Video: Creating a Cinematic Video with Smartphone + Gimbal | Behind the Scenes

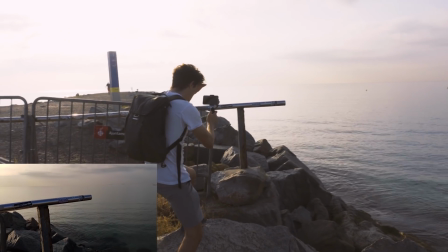(8:09)
This time with the ocean in the background there,
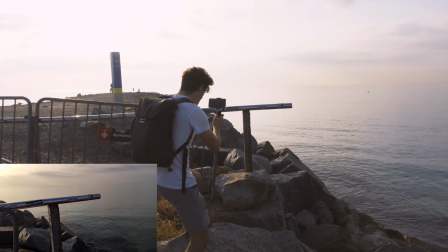(8:12)
we're going to be locking the focus and exposure in on this fence in the foreground.
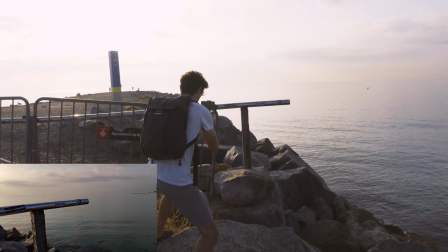(8:20)
And we're going to come round, still using this mode.
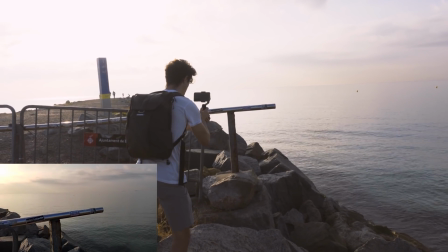(8:27)
Super nice. It's good to get the horizon in the shot.
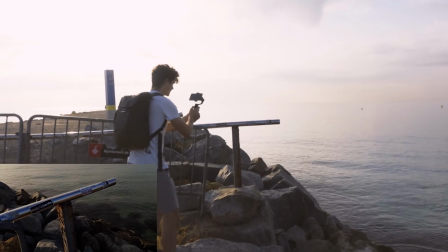(8:31)
It could be quite easy to film down like this and just get this pole like here from a higher angle.
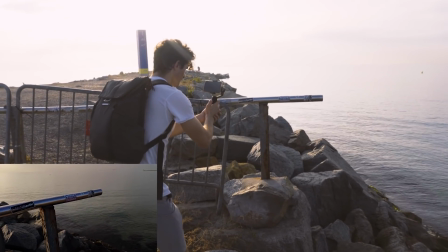(8:37)
But what you can do is as soon as you go lower, get the horizon in the shot, everything starts having a bit of context.
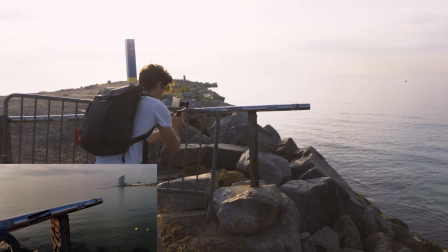(8:45)
And look, we can even get the W in the shot there too if we want, and film around like that.
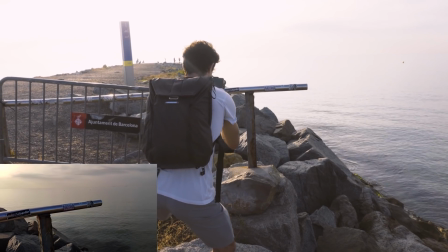(8:53)
Just gentle movement, doesn't have to be anything too fast, too extreme, and that looks super nice.
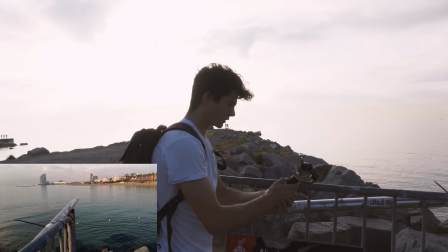(8:58)
What we can also do is get a couple of shots following along this pole here. So again, you might see this, just film it from eye level.
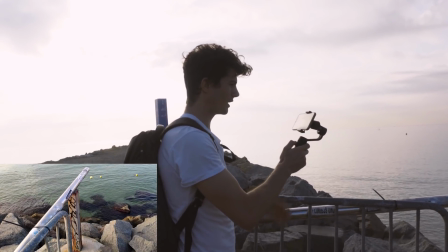(9:07)
It looks nice with the rocks in the background, but like it kind of looks kind of vanilla, you know?
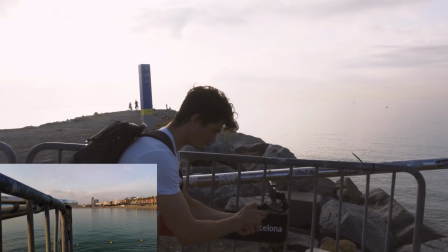(9:11)
But as soon as we come down like this, get the horizon in the shot, suddenly that's looking quite a lot more epic, cinematic.
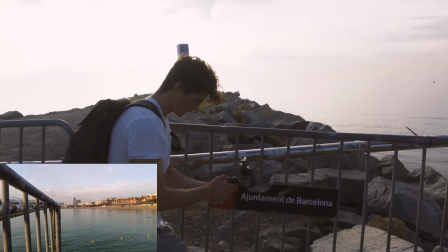(9:19)
So we're gonna lock in the auto exposure there as well. And the focus, keep everything focused on this.
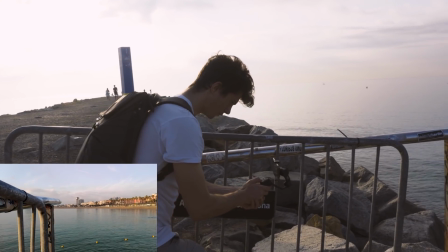(9:25)
I'm gonna do a shot where we're moving forward like that.
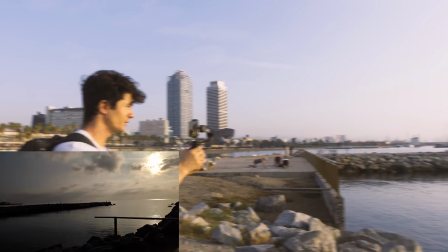(9:31)
All right, so just spontaneously saw all these birds flying across, so I want to be filming them for sure.
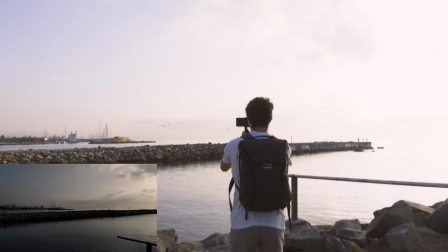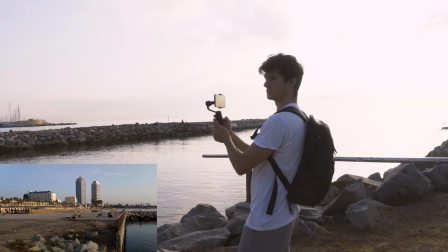(9:42)
Looks pretty good.
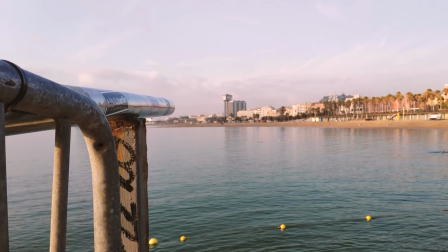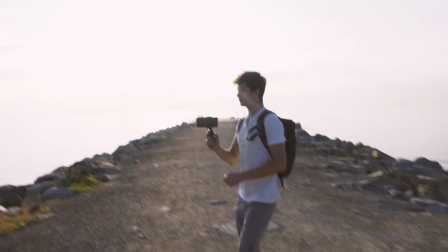(9:54)
Also, super nice here. Remember we got that shot of the two towers earlier?
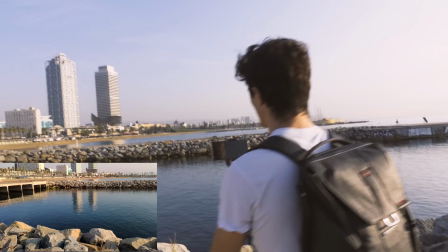(9:57)
We've got a super nice opportunity to get a reflection of them now, which you could potentially link to the other shot later in the edit.
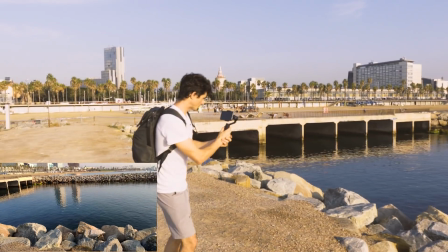(10:04)
So what I'm gonna do, I'm gonna get a couple of options here. Option number one, we're gonna come around from left to right.
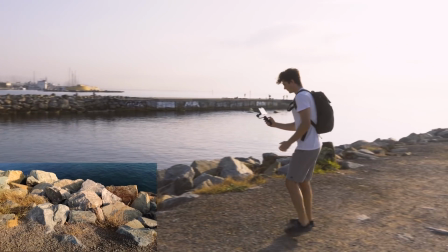(10:12)
Just getting the reflection there. And option number two, I think what I'm gonna do is do a
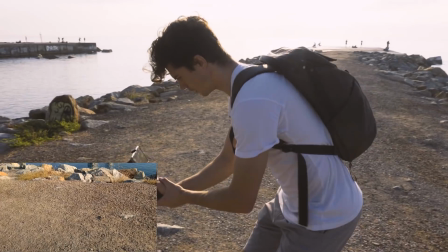(10:23)
tilt shot again. So coming in low, and we're gonna try and get that same shot.
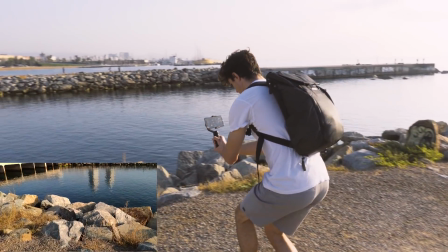(10:29)
It's gonna be even more dramatic now.
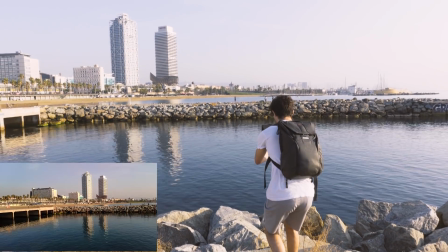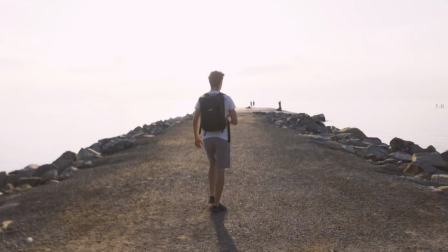(10:36)
See if we can get a couple of shots from like medium. These guys doing some fishing.
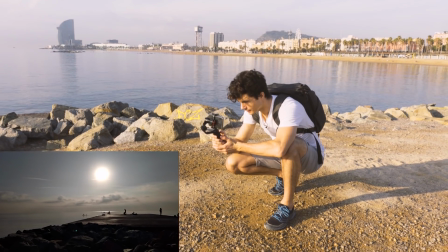(10:41)
All right, what we can try and do here as well is get a shot that is, again, locked off, put it in locked off mode,
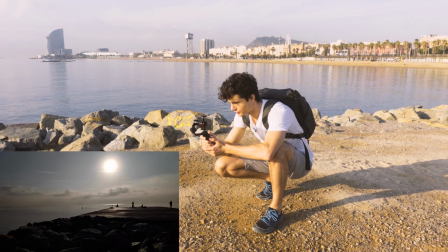(10:49)
adjust where you want it to be, and literally just get the movement here.
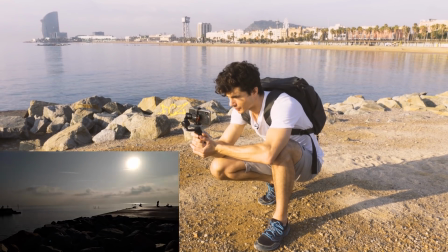(10:56)
So we've got the camera completely still, which is going to emphasize the movement of anything in the frame.
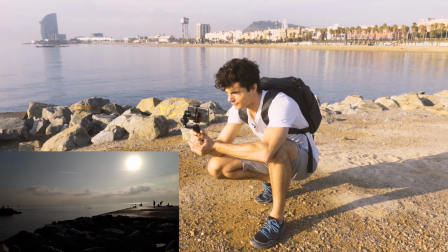(11:04)
So the cool thing about these gimbals is that you can use them as like temporary tripods, and they'll get everything super steady.
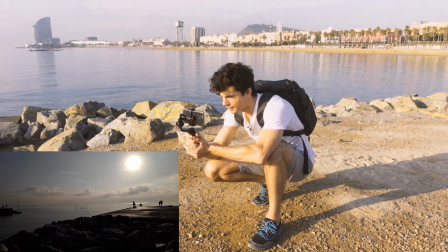(11:11)
So what we've got now is these paddle boarders going through the frame, and the fact that we are super still is going to emphasize their movement through the frame. And this is cool to, like, you know, start the video.
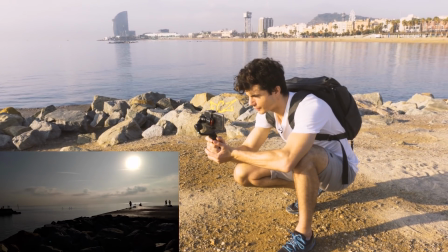(11:22)
What we might do is have this shot, you know, super locked off, super still, tripoded, and then we can kind of fade that in as the first shot potentially.
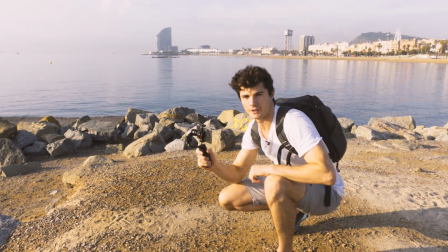(11:31)
And then after that, after we've already faded that in, we can start the more kind of dynamic movement shots.
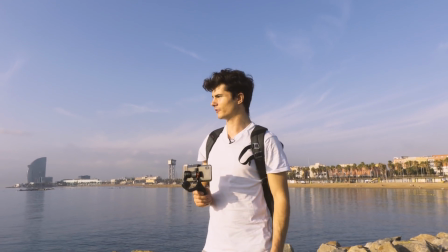(11:37)
And I think that'll be a really nice way to kind of establish the video.